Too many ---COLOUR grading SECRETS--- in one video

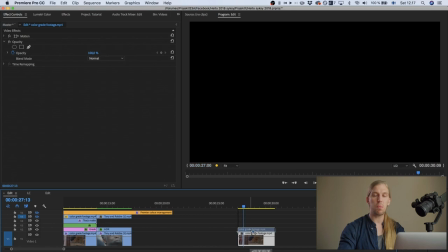To do this, the first thing that you have to do is to copy the footage on top of itself, and then you nest it.
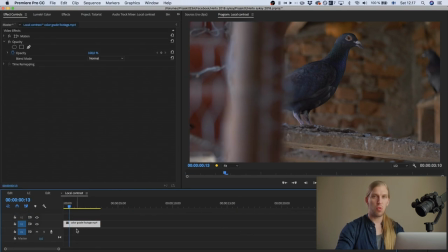And then you go inside the nested footage, and you remove all effects from the all color effects from the footage,
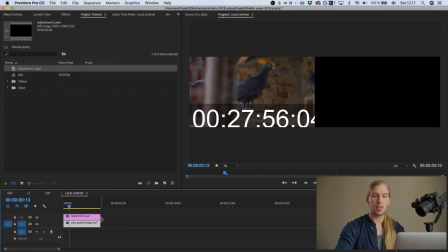and then you add an adjustment layer on top of it, and then you put the adjustment layer into vivid light blending mode.
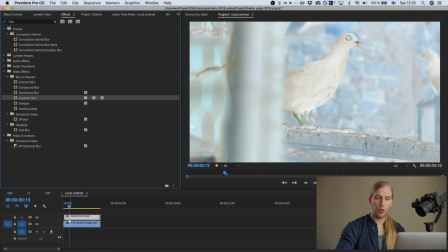Then you invert it, and then you add blur, and you can adjust the radius of the blur to taste.
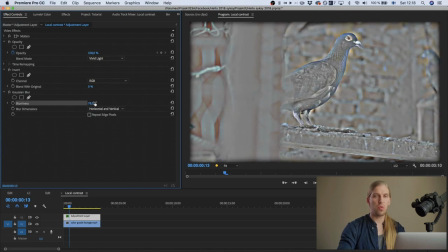And now you can see this is kind of, we have removed all that, we have almost made the whole image black and white and gray, but we now have kind of an extra layer of local contrast.
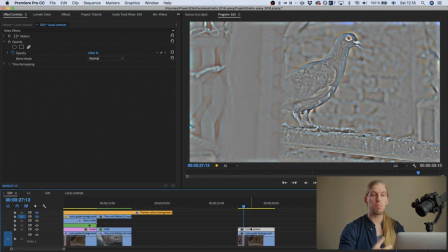And then we go to the parenting sequence, and we put this nested clip to overlay blending mode,
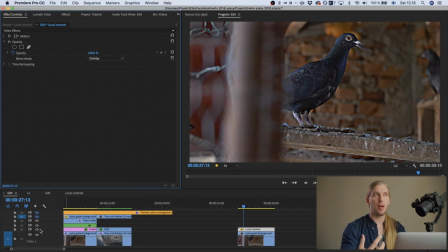and now you have a nice local contrast boost to your footage. And by the way, you can adjust the strength by using the opacity. And then another way of adjusting how this local contrast affects your footage is to use a curves effect on this.
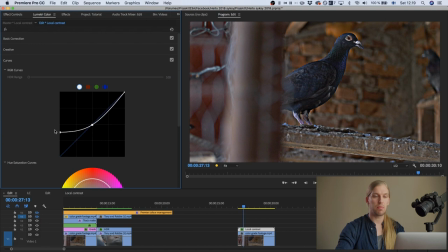So then you can kind of lower the highlights and making like target the highlights or the shadow areas. So now we have the local contrast layer, but I want to target only the bird.
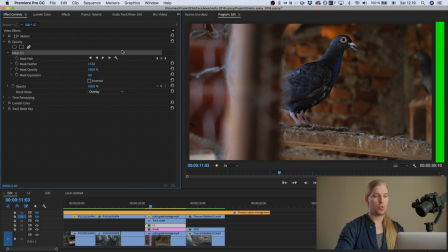So I want to only add local contrast to the bird. And to do that, I have created a tracked mask on top of the bird.
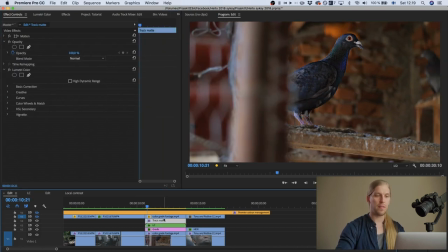And then to dial in the selection even further, I have created a new layer of the same footage, the original footage here.
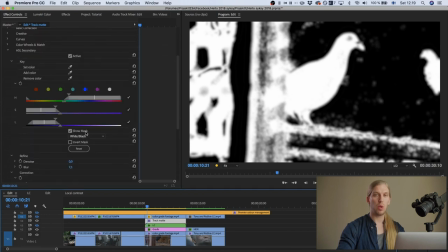And then I have made it into a black and white map with the Lumetri HSL secondary by clicking this icon, choosing the black and white option and targeting with this selections I've targeted just the blue of the bird.
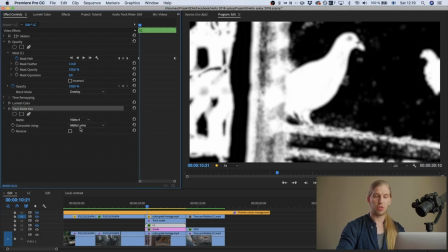And then I'm adding a track matte effect on the local contrast layer and using the black and white map on top of itself,
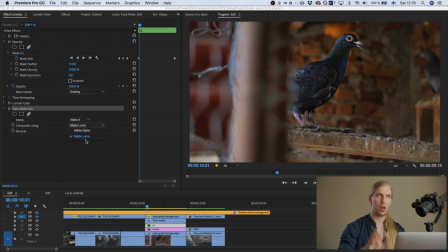I'm using to target only the bird with this effect. Okay, and the thing that I needed to do here is to add a denoiser because we're pushing and pulling the footage quite a lot, so we needed to denoise it a bit. Okay, so then the next one, the last one, the fifth.
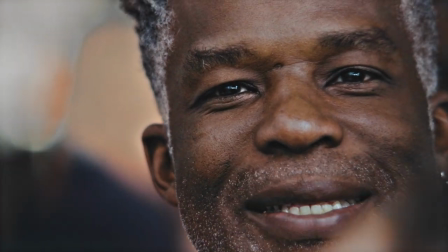This one, I wanted to create a blockbuster look because when I saw this footage, I immediately saw that, okay, this has the potential for that.
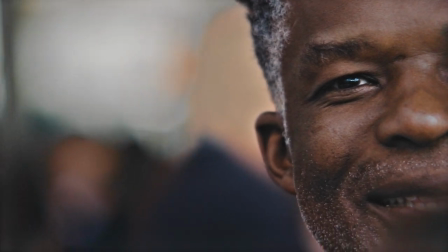And this was not shot in log, though it's rather log-like, so maybe it's some other profile that is very flat.
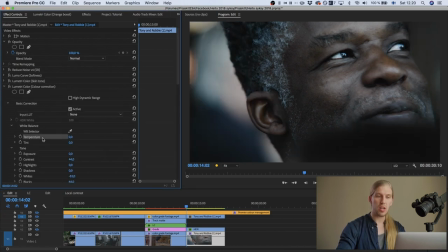So we'll start off with color correction. And I'm intentionally not fixing the white balance here because I want to leave this blueness to this footage. I'm leaving it rather blue, just adjusting it with adjustments and with rather aggressive curves.
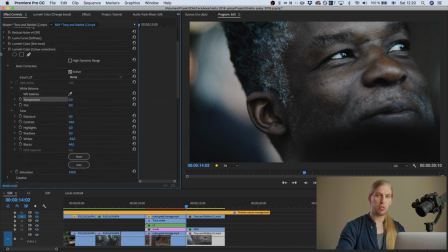And then I go with another lumetri panel, I go into the skin tones, and I, instead of fixing the white balance, I'm just correcting the skin tone with the HSL mask.
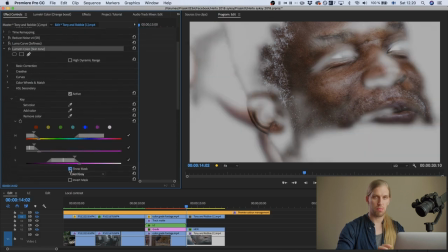So now we have like this nice proper skin tone, but really bluish image.
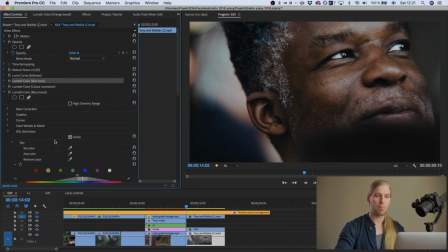And then I actually do the same thing with the blues, so making the blues even darker and bluer, and doing it again with the HSL secondaries. And then I'm using the Luma curve again as before to soften the image. And then I wanted to emphasize the orange on the background, these lights here.
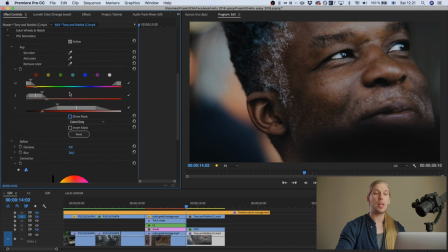So I did it with an HSL secondary and a mask, because I didn't want to affect the face. I didn't want to make the face orange. So I created a mask on top of the face, and then I just inverted it. So kind of protecting the face area from this effect. And again, we're using the HSL layer.
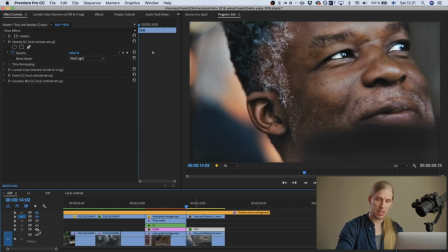It's a high dynamic range layer, as I explained before. And let me show you this. If the blur effect is very important, because if I turn the blur effect all the way down, you can see it makes the whole footage quite flat.
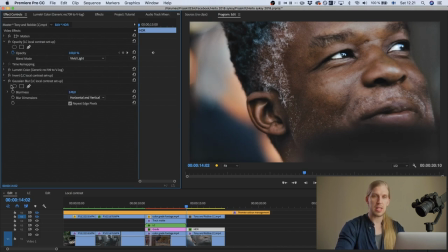But then if I put the blur back in, it gives this footage almost this like a Dutch and burn effect. So it's a really nice way of making the features pop out. And I guess this is quite often used in Hollywood blockbusters to give the footage a lot of local contrast.
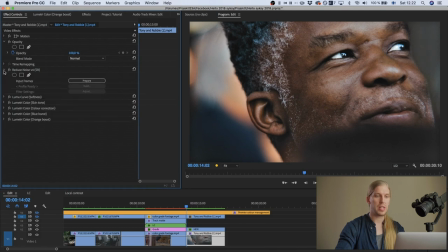And then, because this were again pulling and pushing, I needed to add the denoiser effect here as well to make it more clean. Oh, done. Okay, that was quite a ride.